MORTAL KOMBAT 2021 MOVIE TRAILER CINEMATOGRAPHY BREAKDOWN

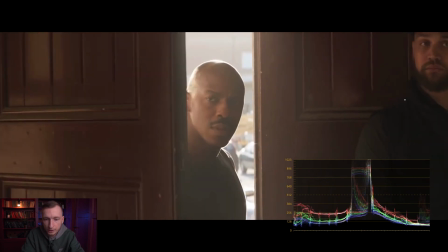while reflections on jacks are coming from the door.
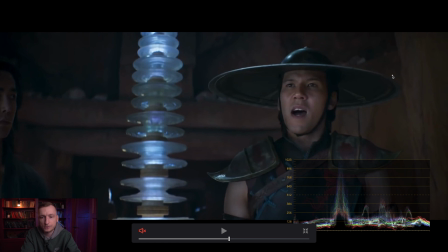I can imagine how many difficulties were with this hat, because those who film scenes like these know how uneasy it is. First of all, the cinematographer had to choose a different angle and shoot from a lower spot.
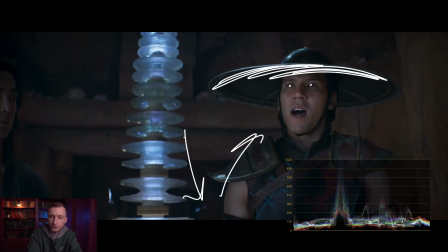Judging by the flares in his eyes, his nose and head, the light is directed at him from below.
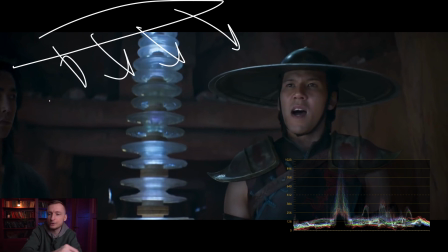We cannot use an overhead light as we will simply not see the actor. On the other hand, there is some kind of overhead light. Perhaps they were imitating the light from this bulb here by using some source of light that also slightly illuminates the armor.
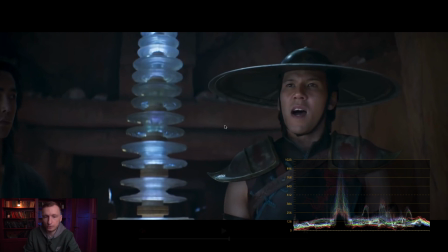We can see some flares here and there. So this decorative light could be supported by some additional cold overhead light.
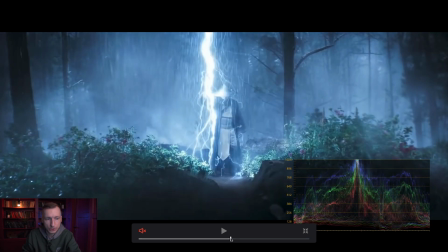I wonder how the light was arranged for this lightning.
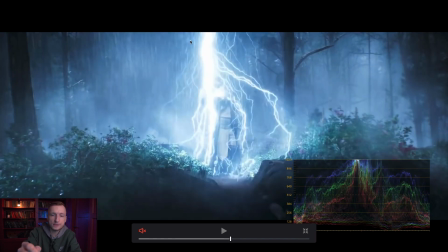But I guess that most likely there was some kind of projector that was turned on when needed. When turned on, it was flooding the actor with light, illuminated these bushes, provided reflections to the trees, and also illuminated the rain.
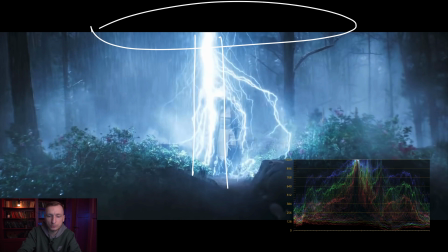It could be a mix of a strong light and a source of a softer light. We can honestly only guess.
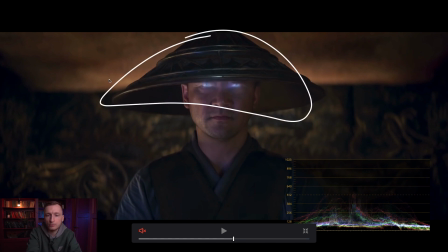Same thing here with Raiden. There is a massive hat that covers a part of his face. Judging by the flare on the nose, the light is coming from below. We can also see that from one side a cold light is directed while the warm light is illuminating him on the other side.
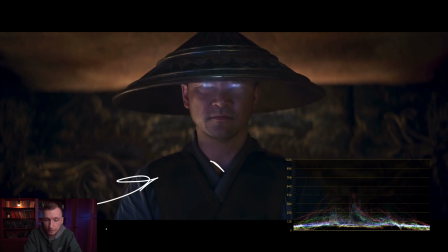It is noticeable thanks to these shadows over here, one from the cold light, one from the warm light. It must have been a night scene, so the warm light is coming from the fire while the cold light is emitted from the outside.
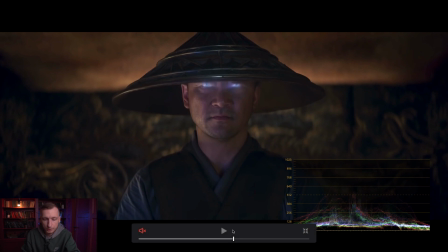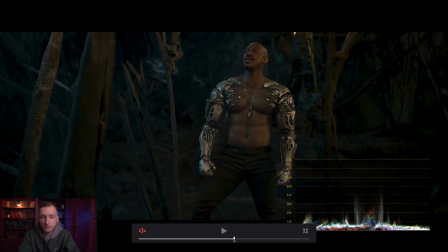On the other hand, this scene is also a night scene, but the color tones are very different. It could be a completely different location, like another planet or world, I don't know. But the night here is different. We see green colors now.
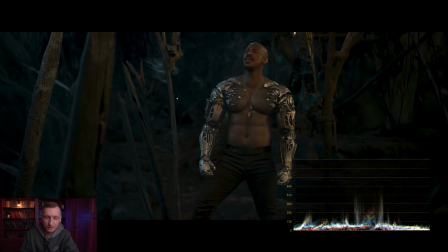There used to be blue colors like that one right behind me, but here it is a lot greener. We also see both warm light on the face and cold light on the face of Jax for color contrast. An interesting light here in this street scene. Blue and yellow reflections at once.
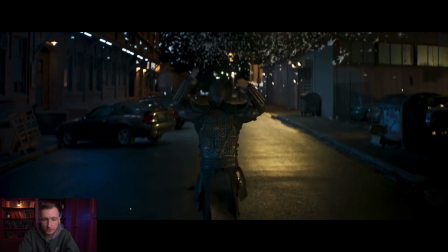It could be made to emphasize the essence of the character, although we can see both cold and warm lights on his sides. Well, there could be another reason for this. Most likely there was some kind of skylift pulling out the backlight to create this reflection here.
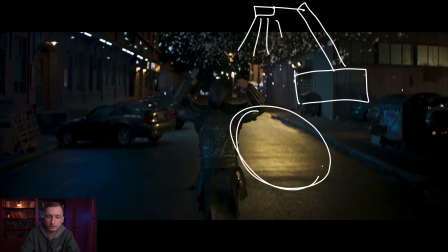While on the left above the car there was a softbox creating these blue reflections.
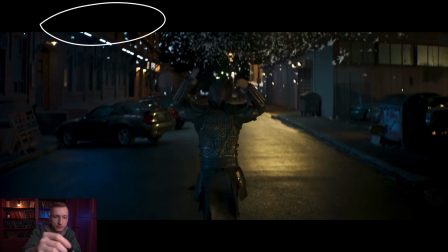Judging by the shadow under the car, the source of light was above the car, most likely another skylift. By the way, the yellow reflection looks like a flare, while the blue one does not seem to be a flare.
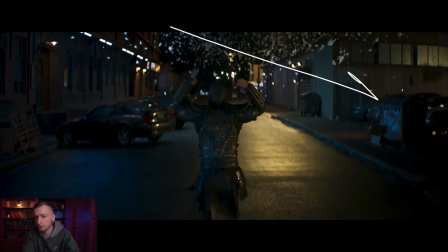This blue light also illuminates these containers on the right, which means that the source of a blue light is multi-directional, illuminating everything.
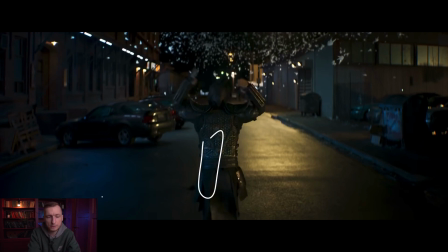The blue light here on the armor was most probably supported by a separate source of light. Perhaps some frost frame was there. And on the right, another frost frame could be located.